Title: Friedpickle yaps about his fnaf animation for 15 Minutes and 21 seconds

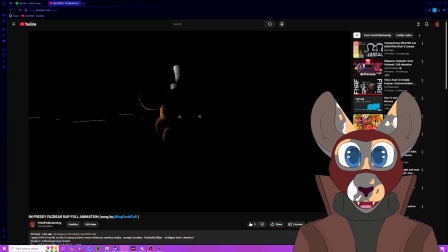Hello and welcome to the director's commentary on the I'm Freddy FAZBEAR rap full animation.
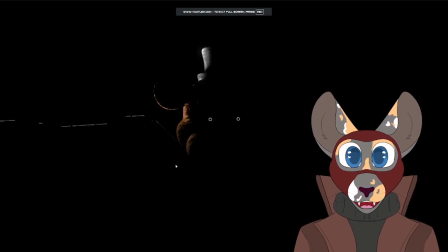Alright, let's get... Yes, they can hear you! Alright, let's get started right into it. So for this first shot, I wanted to make it seem scary, alluding, so people wouldn't know what it was. And then if we go on...
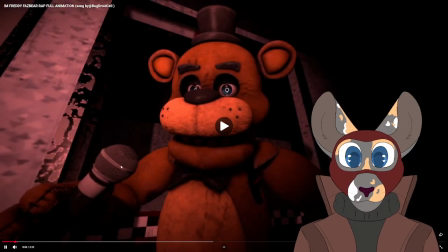So for this shot right here, shut up, bro.
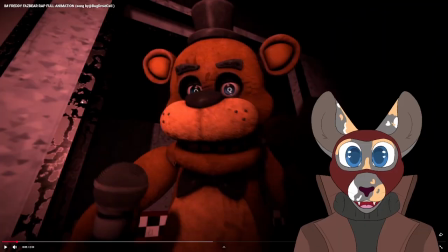So for this shot, what I did was I used some red lighting to make it appear more like of a music video variety,
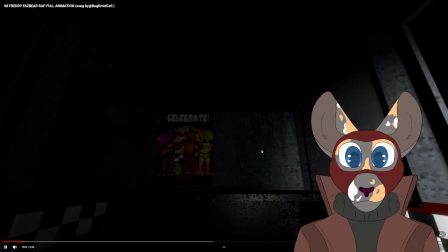make it seem more magical and fun. So for this shot here, you'd have to be a real true fan to notice this one. But if you look in, if you look in the window on the right, you can see Toy Freddy's shadow walking down the hall, foreshadowing his attack.
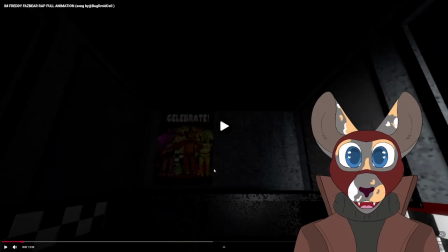Wait for it. You can see him walk down the hall, and then Freddy jump scares, right.
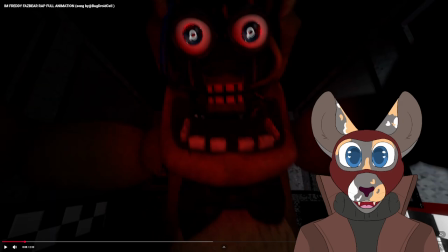And then Toy Freddy comes in, which was previously foreshadowed. This was a very intentional decision. And for this shot, you don't really pay attention to it, but I did have his eyes lock onto the camera during the jump scare, so that he is constantly focused on you.
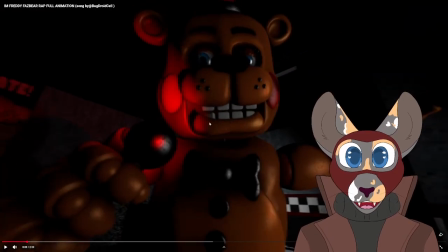For this shot, I tried to make it so Toy Freddy was a lot like a traditional music video rapper. A lot like Eminem's old music videos from the early 2010s. That was my inspiration.
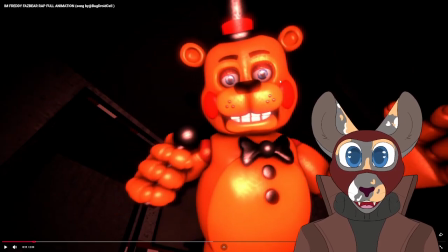For this shot, I wanted to use more of those cameras, like, switching constantly that people use a lot during, like, music videos. I wanted to make this section feel a lot like a normal music video.
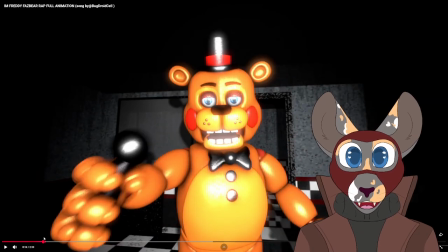So if you notice, this is actually an animation error that I couldn't be bothered to fix.
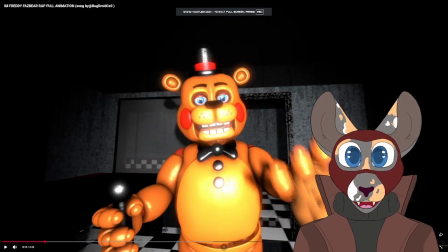If you look right here during the smear frame, the mask actually goes through his hand, which is not intentional.
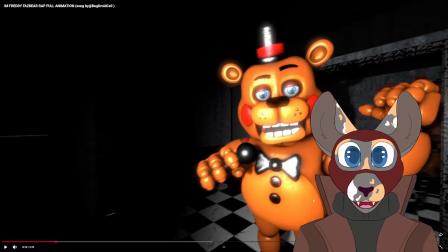Oh, and if you notice at this, his legs are kind of like fucked up. That's another animation error I did not fix.
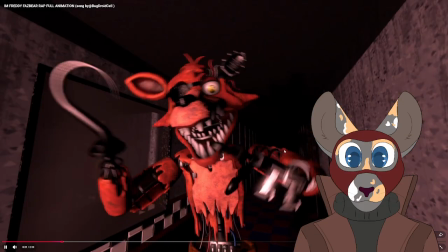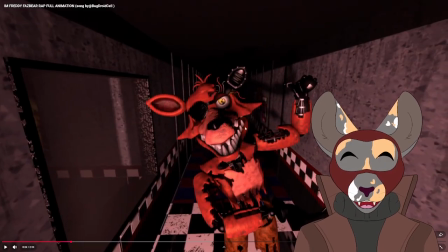For this bit right here, this was something that originally was an animation error that I was going to fix, but I felt like I could go in a different direction with it because of how much longer the line was. Originally, he was meant to hold this pose as the camera pans, showing Toy Chica,
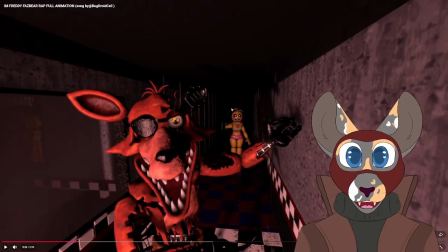but instead we had it slowly pan and have him point towards Toy Chica, have it be a bit separate as he focuses on the camera. Again, capturing that early 2000s music video aesthetic.
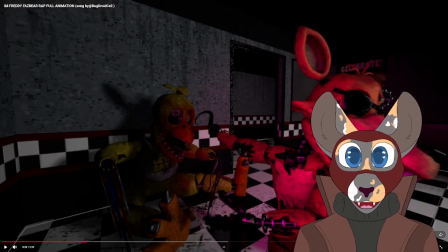For this was something that the guy I'm in the call with right now, they thought that this was going to be the thumbnail for the video.
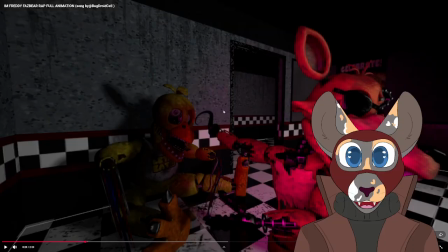So this could have been a thumbnail, maybe in an alternate universe where I made this the thumbnail. This would be such a good thumbnail. It's like Mr. Beast. It's like a Mr. Beast thumbnail. He's like, oh my god, and he's pointing.
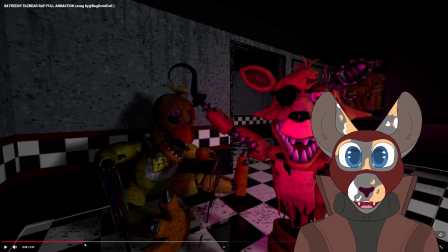He's pointing. It's like Mr. Beast.
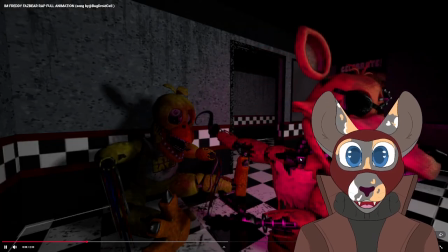Yes.
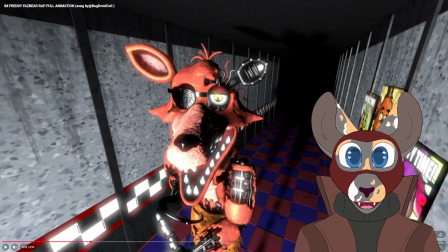For this shot, the original plan was to have him rub his claw and his hand together, like, fucking sensually.
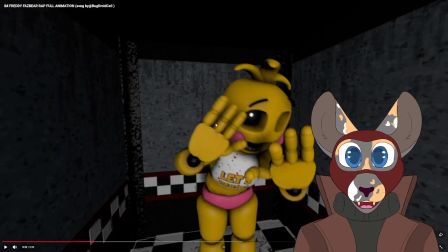But I ended up just having it pan to Toy Chica as she is, like, incredibly scarred by the fact that she is about to get touched by Foxy.
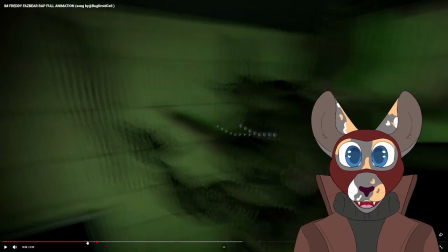This right here is my favorite transition in the entire film.
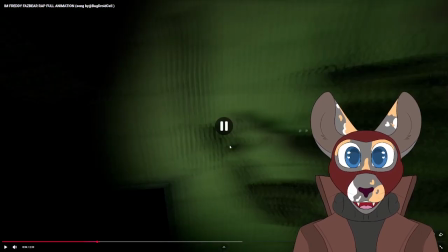As you can see, he loads back a punch and punches the camera, which pans into the next shot, which is beautiful.
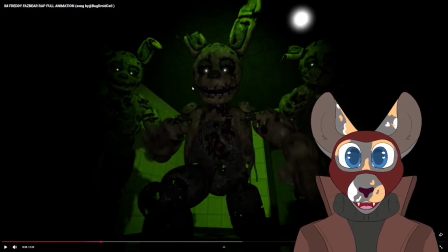This shot right here is heavily inspired by this image of...
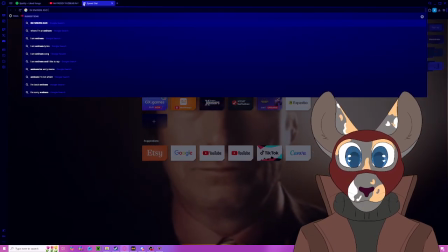I should have probably had this prepared. I like to rap.
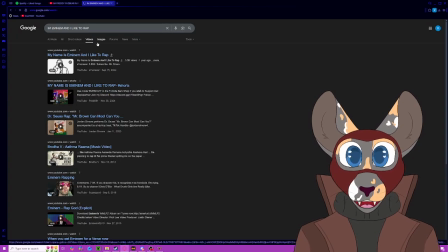It was very inspired by this GIF, if I can find it. It was very inspired of this GIF.
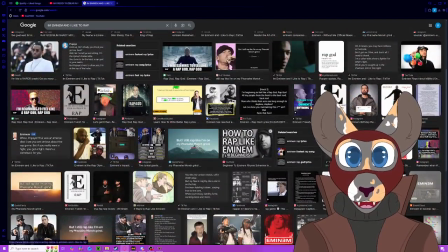Where is it?